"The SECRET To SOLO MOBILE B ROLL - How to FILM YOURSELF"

And today we're going to be doing a full b-roll breakdown, a solo mobile b-roll. I'm going to be filming everything by myself of myself. I'm going to show you the full behind-the-scenes process and then at the end of the video I'm going to show you what the final edit actually looks like. Today we have a little secret weapon which is the Hohem iSteady M6 and the reason why this is going to help us out so much is because it has these tracking sensors on top and you can even move this little module if you want to film either way so we can flip it around make sure we're using our back cameras to get the best quality that we can we've got a fun little scene today i'm going to be parking the van getting a skateboard out the back skating down this pretty gnarly hill and then stopping at like a kind of viewpoint and i'm hoping that this little hohem m6 is going to help us get all the shots that we need so let's get straight into it starting off because it's a solo
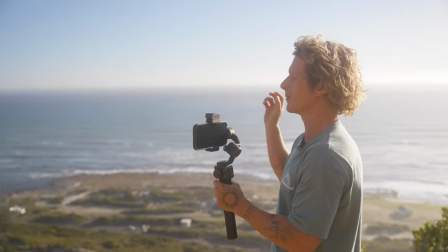b-roll video i'm just going to get some movements in my shots by getting some establishing shots that don't have me in them so a nice
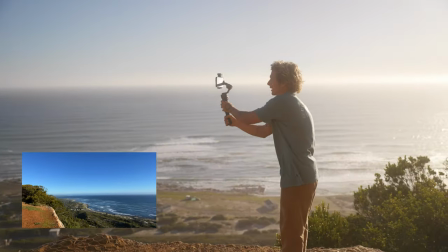one of the view here is going to be sweet and i can just do a nice pan up and
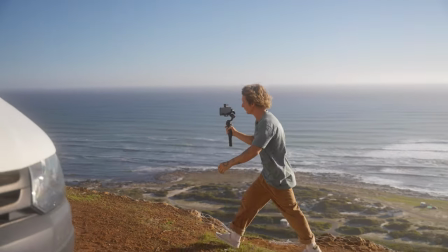then i'll get another one down here from some of these bushes in my foreground
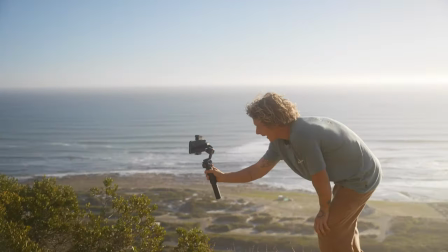and just get a nice kind of sliding shot like this and that's just basically going to be a few opening shots so that the viewer knows like where we are.
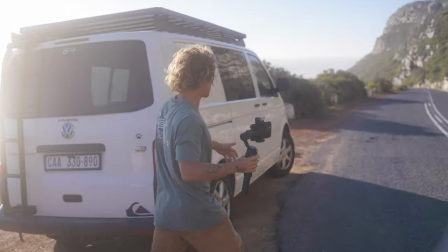I want to get one of the road because we're gonna be doing skateboarding makes sense to show the kind of road that we're gonna be on and
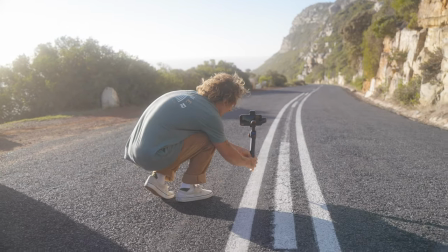I think I can get a cool one from the middle here and just sort of pan up.
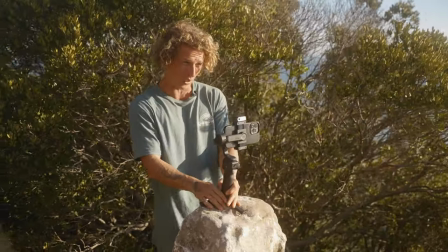The first shot of actual moving stuff is gonna be me just pulling the van into there so I'm gonna balance this on this rock hopefully we don't lose it
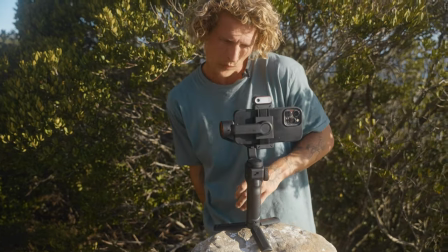and then I'm just gonna pull in and I could track the van if i wanted to but i'm going to save that this kind
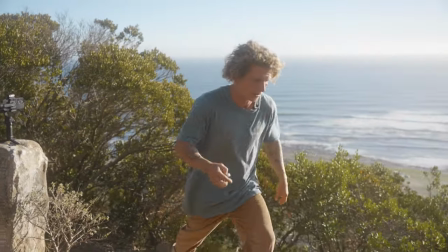of looks nice as a little lock off shot so
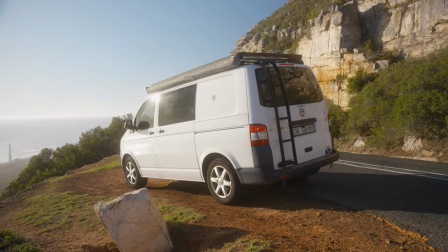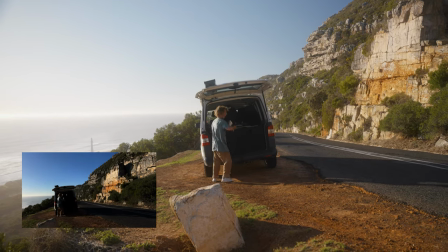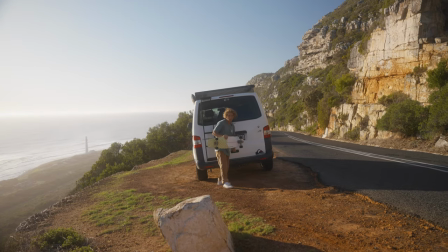i did the whole sequence just because then i can have a nice wide of it and now i'm going to do a close-up
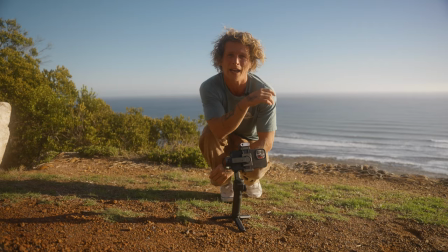of the actual like taking the skateboard out the back and i'm going to grab the skateboard and then put it in front of the camera just to kind of
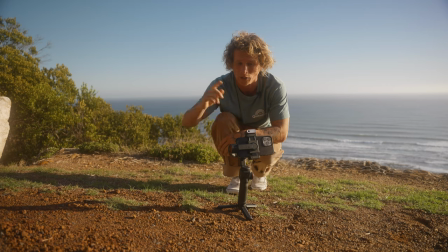like black out the camera and wide past it and i'll transition it into my next shot which is going to look really nice so
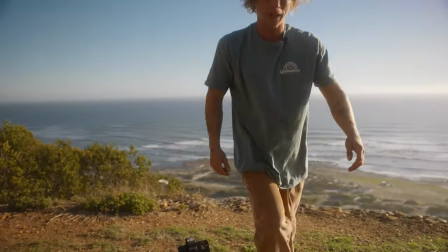I'll just hit record on there and then pretending like I'm doing the same thing I did last time.
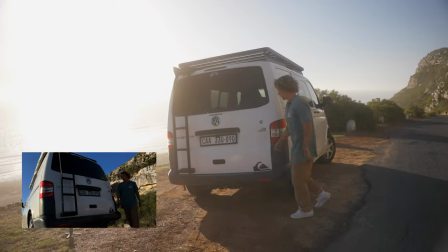I just come here.
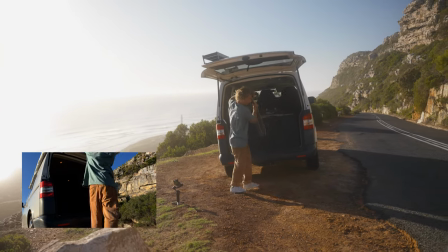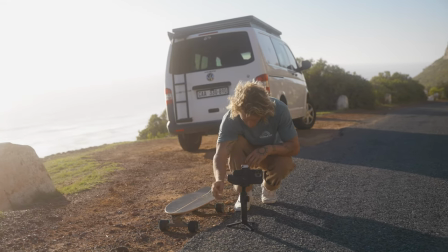Okay our next shot I'm gonna get from that last transition I'm gonna be looking up the hill here and then I'm just gonna start my
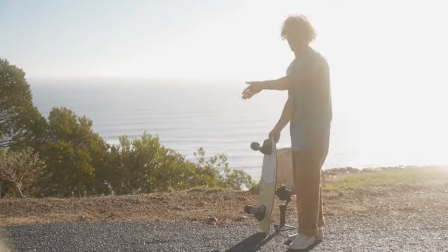shot from being like fully blacked out by the board like this and I'm gonna walk up the road and skate back down so let's go.
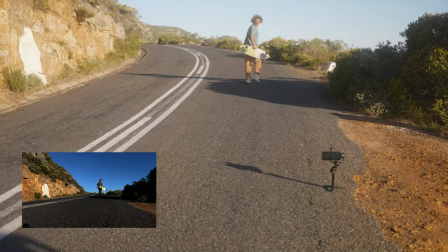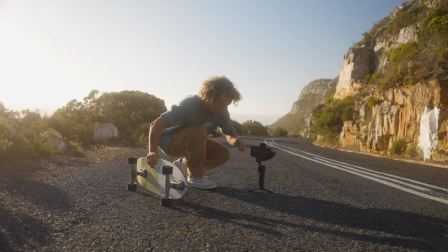Basically what's really cool about this is i have the module and i can
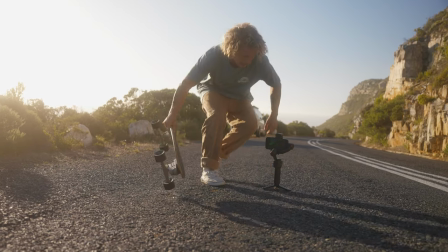go like that and i can make it track me
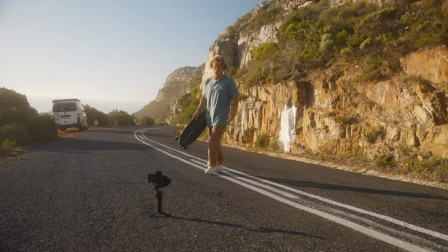i'm going like this and then it locks onto me and now it's going to follow me around with a cool little hand gesture so i'm going to go from here
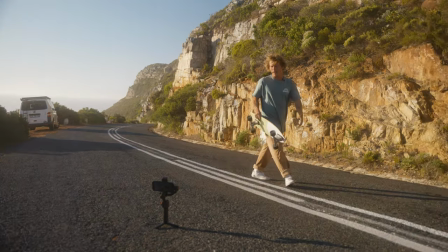now
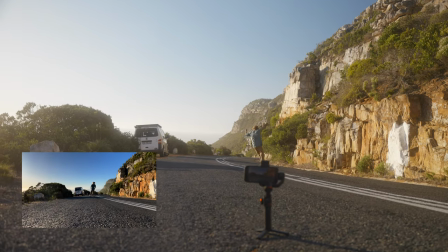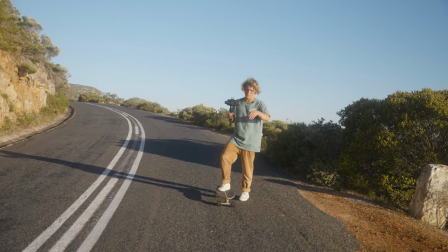Next shot we're gonna get a nice POV, a nice way just to introduce more movement into our shots I'm gonna be looking down like this and
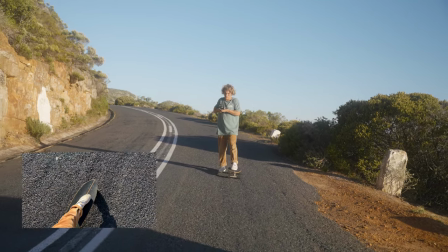I can keep the gimbal up here knowing that it's gonna be super stable and I can just get some shots skating like this